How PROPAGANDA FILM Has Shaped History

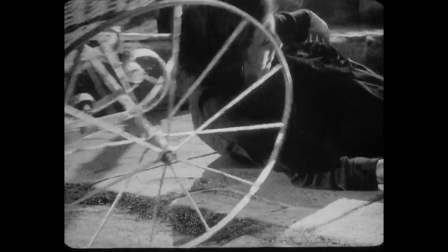(4:02)
The soldiers are seen looking and pushing the townspeople down the Odessa steps,
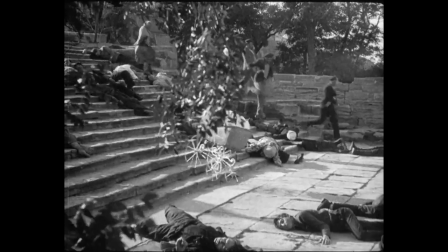(4:06)
rejecting the townspeople's attempts at climbing the Odessa steps, symbolizing the rejection of the working class climbing the social hierarchy.
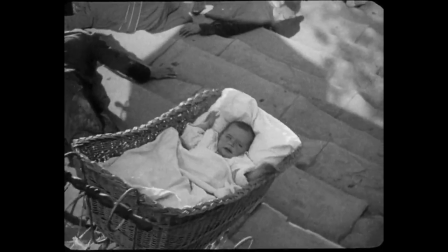(4:12)
The working class's attempts are ultimately futile and are continued to be pushed down. Furthermore, Eisenstein also seemed to implement tonal or emotional images, bringing out the symbolism in the shots.
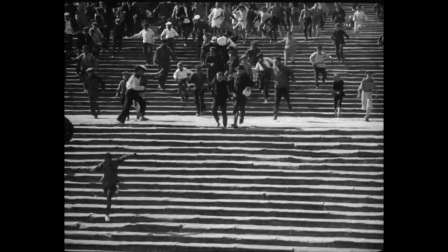(4:21)
While the presentation of the Odessa steps being symbolic of the social hierarchy is a clear example,
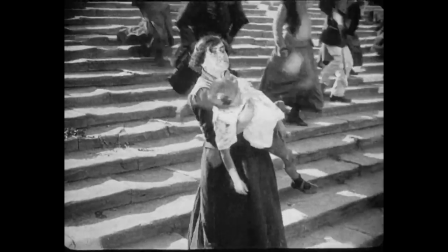(4:25)
another striking occurrence was a shot of the only townsperson breaking the downward movement of the shot, and instead going upwards,
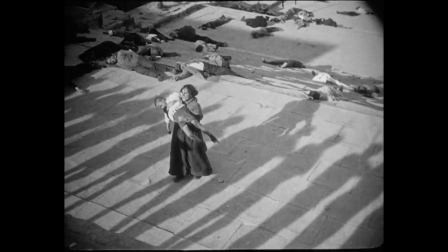(4:31)
as a mother is seen carrying her lifeless son towards these soldiers. This scene plays a shocking effect on the audience, almost a final attempt at bringing humanity to the inhumane.
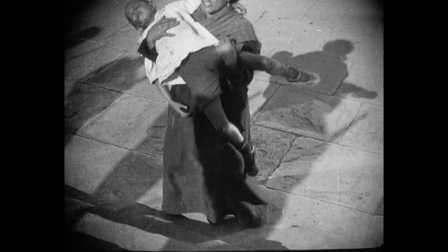(4:39)
However, the morality of the Tsarist force remains unaltered, as ultimately, this attempt at peace is once again gunned down.
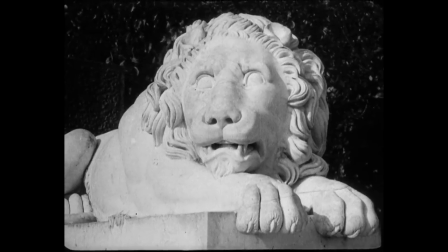(4:44)
Eisenstein continues to use emotions through the use of still images of the lions, by using the Kuleshov effect and certain cuts in camera angles. Eisenstein can make the still lion statue almost rise, and stare down at the massacre disapprovingly.
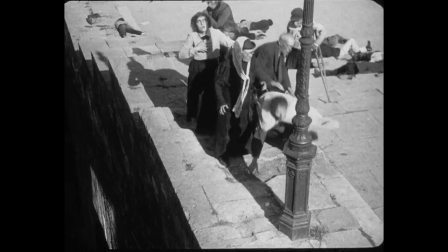(4:56)
The camera work and mise-en-scene of the set perfectly encapsulates the power dynamic of the opposing forces,
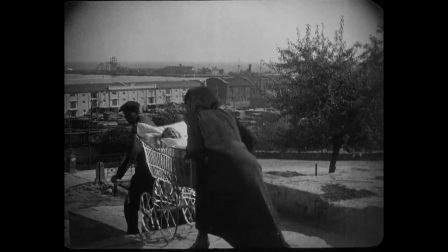(5:01)
while certain shots appeal to the audience's pathos, with emotions of anger and fear to the audience,
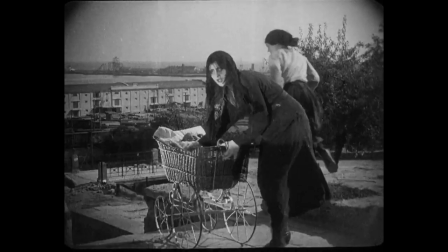(5:05)
prompting an instinct of hatred to the Tsar's regime.
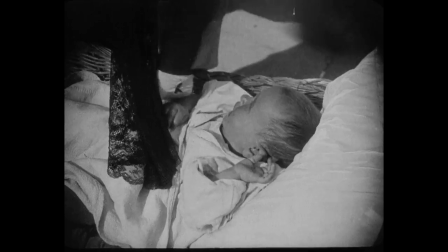(5:08)
Eisenstein had not hidden these intentions, saying that the dramaturgy of the moving image, facilitated through conflicting montage sequences,
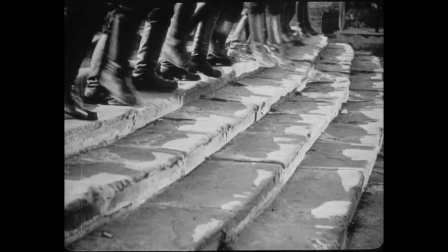(5:15)
can deliver the task of revolutionary art, bringing the viewer into a desired psycho-emotional state that would make one susceptible to the right ideological messages.
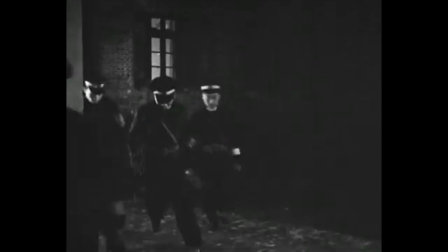(5:23)
In contrast, the goddess's montage is significantly shorter than the famous Odessa steps, being only 24 seconds in length, compared to Eisenstein's excruciating 5 minutes.
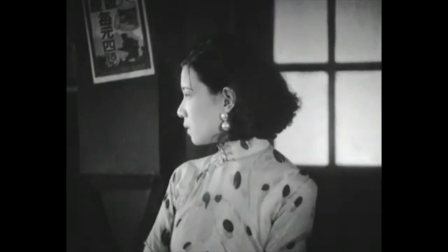(5:32)
However, this is not without reason. As aforementioned, filmmakers at the time with contrasting ideals to the government were heavily restrained, as the KMT continued to reinforce high regulation in the cinema.
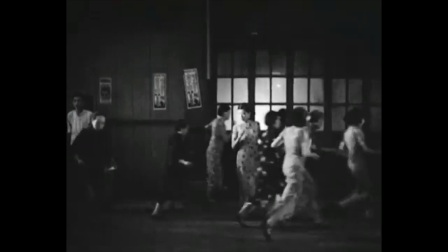(5:40)
Thus, Wu Yonggang was forced to disguise such ideologies in simple and seemingly trivial scenes,
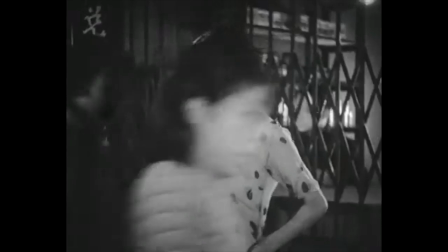(5:45)
with this short montage being the more prominent example that presents ideologies, giving us a scope into the public's view on the government body at the time.
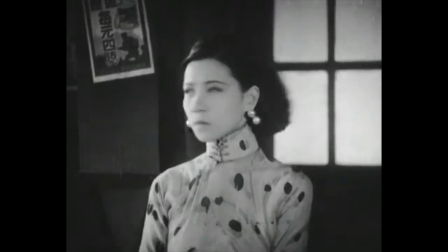(5:51)
As for the montage itself, Wuyonggang's montage heavily uses tone and symbolism to push the propaganda.
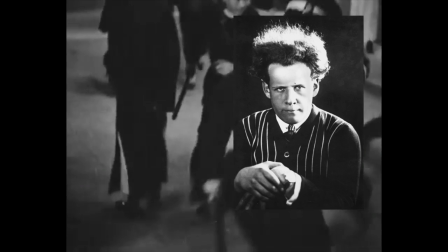(5:57)
Furthermore, this montage presents the influence Eisenstein's montage theory had worldwide, as we see striking similarities with Eisenstein's The Odessa Steps and The Goddess.
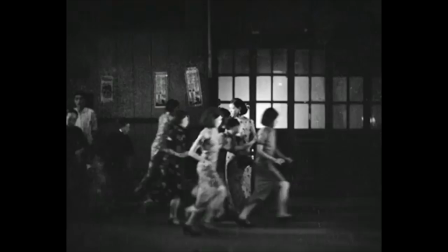(6:05)
One such similarity we see is a large public fleeing chaotically from a smaller yet more powerful government body.
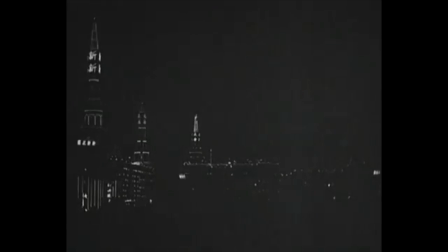(6:10)
The shots in The Goddess even parallel those of The Odessa Steps, as the sequence starts with a long shot, depicting the bustling streets of Shanghai as a sudden wave of police begin to sweep the streets.
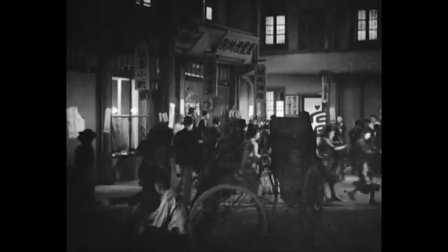(6:18)
Without hesitation, streets are seen to flee in chaos, retreating to their homes.
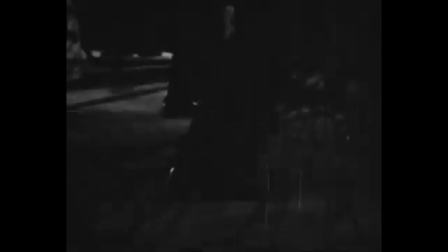(6:22)
Throughout, there are once again cuts of close-ups of the police's feet, a representation of the movement of the oppressive force.
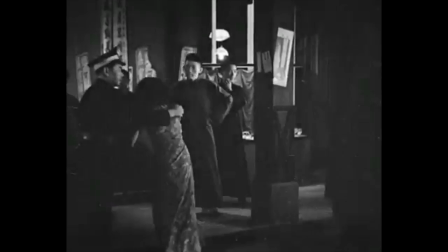(6:27)
This short but effective montage sequence presents the oppressive nature of the police at the time and the distaste the public felt for the government.
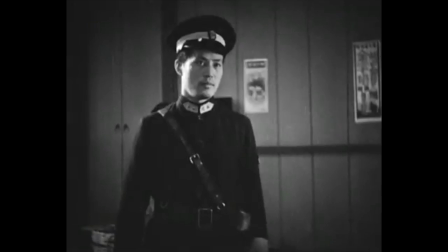(6:33)
However, what's even more interesting is where the goddess finds herself at the end of the sequence. Left with no options, the mother is seen forced into a dark alleyway, where she meets Thug, the boss.
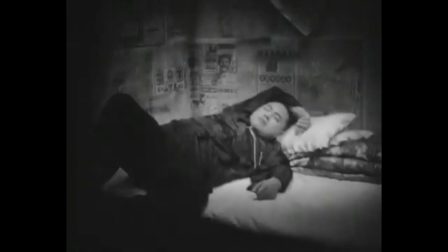(6:41)
She's left with no choice but to stay with the Thug.
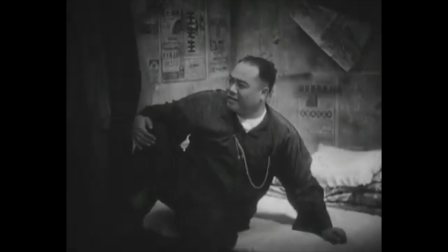(6:43)
This short plot can be seen as a representation of the consequences of such oppressive forces, as several of the public are forced into the life of violence and criminality.
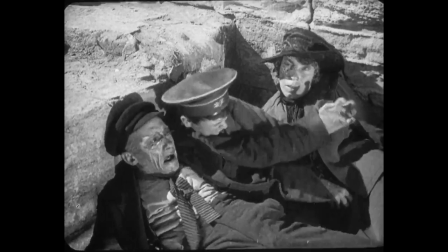(6:52)
Another drawn characteristic of these two propaganda films is the ability to distinguish and characterize the different societies and social classes in both films,
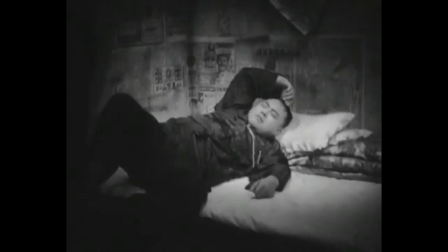(6:59)
in a generalized format, the purpose to simplify the good and the bad for the audience. This can be seen in the first act, where the sailors are forced to face punishment of their mutiny.
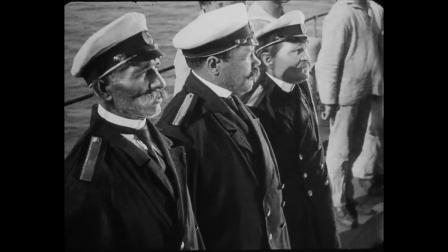(7:07)
First, Eisenstein uses an aerial long shot, and shots from behind to provide a sense of unity and collectiveness of the two social groups, the sailors and the superiors.
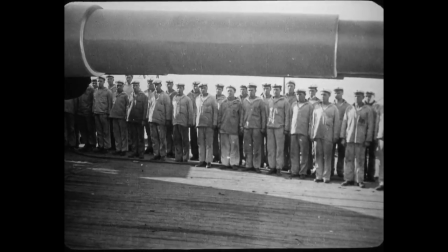(7:15)
Eisenstein's composition of his shot further emphasizes straight lines and a clear divide between the two groups.
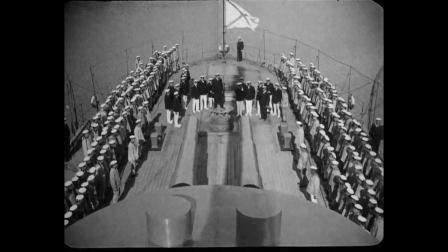(7:20)
While there is a divide, it can be seen that the large group of white uniformed sailors has an overwhelming numerical advantage compared to the black uniformed superior officers.
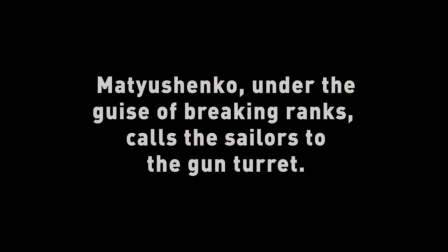(7:27)
This is a further representation of the number of a divide between the working class and the bourgeoisie, and Marxism in the scene promoted an overthrow, giving power to the working class.
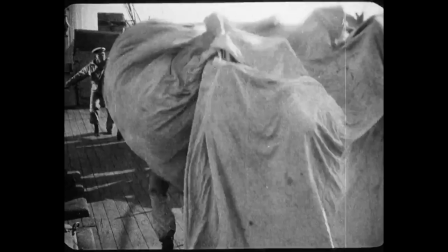(7:35)
Only through a collective conscious can the sailors rise and overthrow the superior officers.
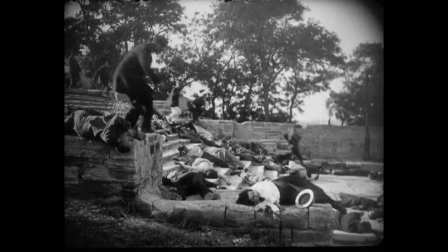(7:39)
As for the aforementioned Odessa steps, Eisenstein in this case uses space and composition not to give power to the working class, instead of showing the oppression and tyranny of the Tsarist regime.
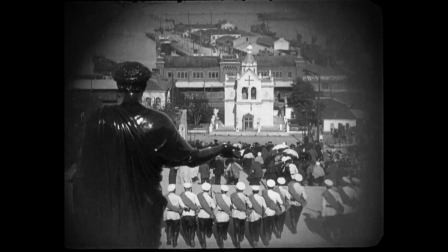(7:48)
The uniformed officers are kept in a straight line and move in synchronicity, presenting them as a collective.
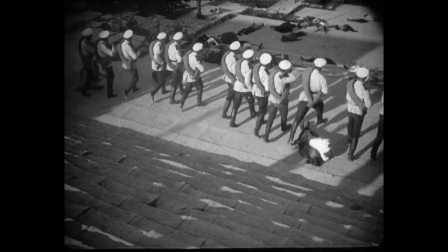(7:52)
The BTS camera shot obscures the soldiers' face, further blends them, and de-individualizes each soldier,
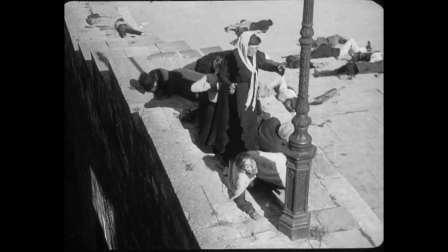(7:58)
presenting their inhumane nature while placing the blame over the bourgeois brutality as a whole.
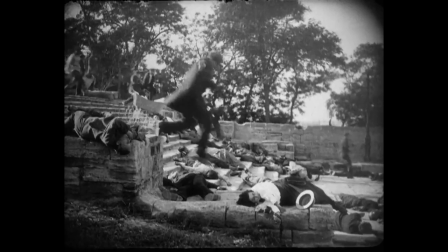(8:02)
Once again, Eisenstein emphasizes the need for unity as the townspeople are disorganized and in chaos, this allowing them to be overwhelmed by soldiers.
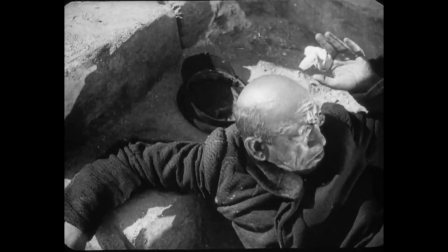(8:08)
While it's clear that the townspeople outnumber the measly line of soldiers, their lack of the collective consciousness, and thus mistrust of the revolution, ultimately allows them to be purged.
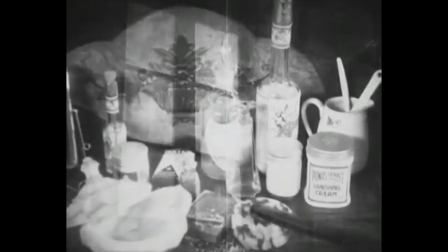(8:16)
The goddess, on the other hand, attempts to use cinematic techniques to present the goddess as a female icon, though depicted as being entrapped in the minimalistic society and everyday life.
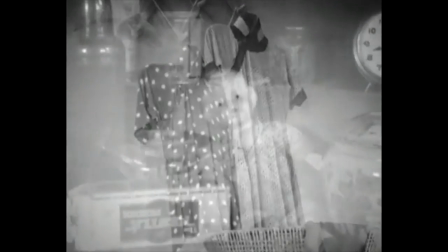(8:25)
Ultimately, this comparison humanizes the young mother, appealing to her love and character instead of her profession.
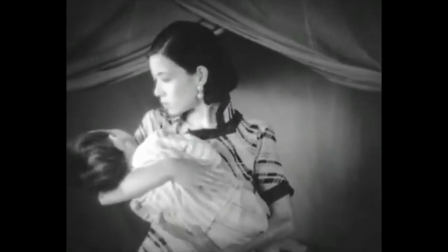(8:29)
Yet despite her presented devotion, she is still in constant oppression by domineering figures such as the boss, or more prominently, society as a whole.
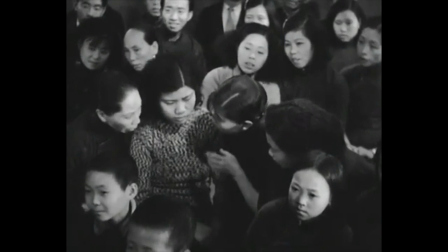(8:36)
Thus, by instinct, the audience has an altered view of contemporary society, beginning to characterize it with negative emotions.
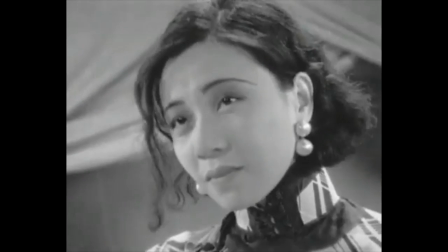(8:42)
As the film progresses, we see a growing split between two identities, a representation of the loving and devoted mother at the male-dominant society.
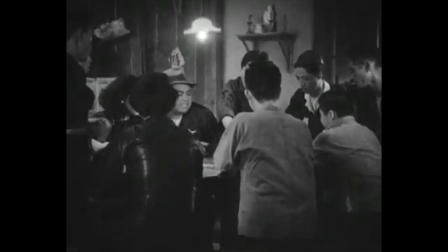(8:48)
This is especially prominent, with a parallel in the introduction of the mother to the introduction of the thug.
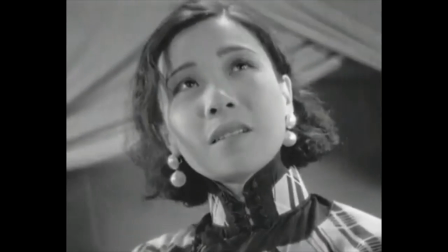(8:53)
One notable scene is when the mother, cradling her child, looks up at the night sky of Shanghai. This point of view cut ultimately shows her aspirations and hopes and dreams through the city.
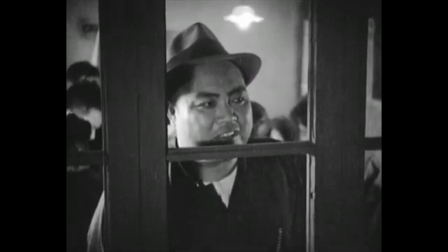(9:01)
However, as we cut to the perspective of the thug, we see him replicate such movements, looking out into the window, and a replication of the previous landscape of Shanghai is once again shown.
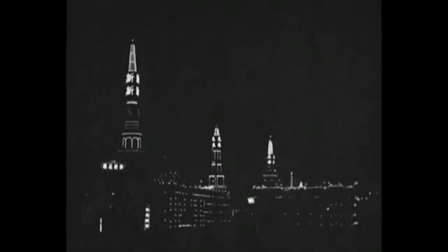(9:09)
Using a double exposure technique, however, the true aspiration of the flag is shown. The mother in a faint vision appears atop the city.
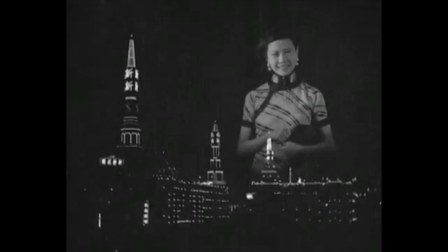(9:14)
It's here when Wu Yonggang presents the male dominant society. Through the perspective of a lustful dog, we see juxtaposition of the city and woman, an ultimate comparison, presenting the city as sexually driven.
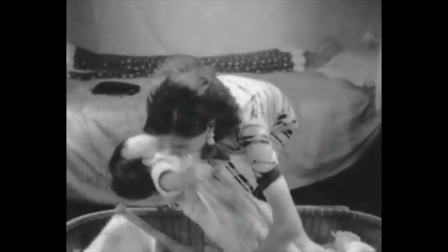(9:23)
By using space and parallel themes, this stark contrast between the two characters attempts to show that despite her profession, ultimately, the mother is a good person.
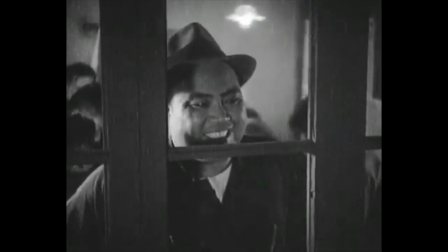(9:31)
It's the male dominant society that that presents the social ills and that they are the root of the issue.
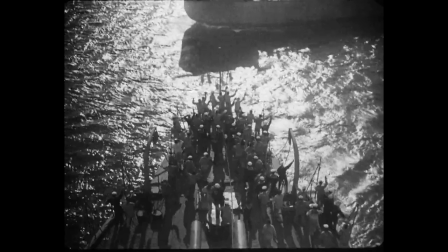(9:36)
In the end, we're left with two propaganda films, with different intentions and cultural context, yet strikingly similar characteristics of propaganda.
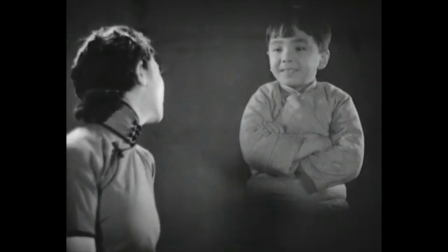(9:43)
Battleship Potemkin, the goddess, both serve as a representation of the power of film as a medium to influence and alter one's actions and behavior.
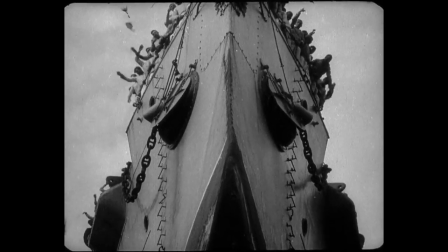(9:49)
It's without question that these two films would continue to live on a historical framework for future propaganda films.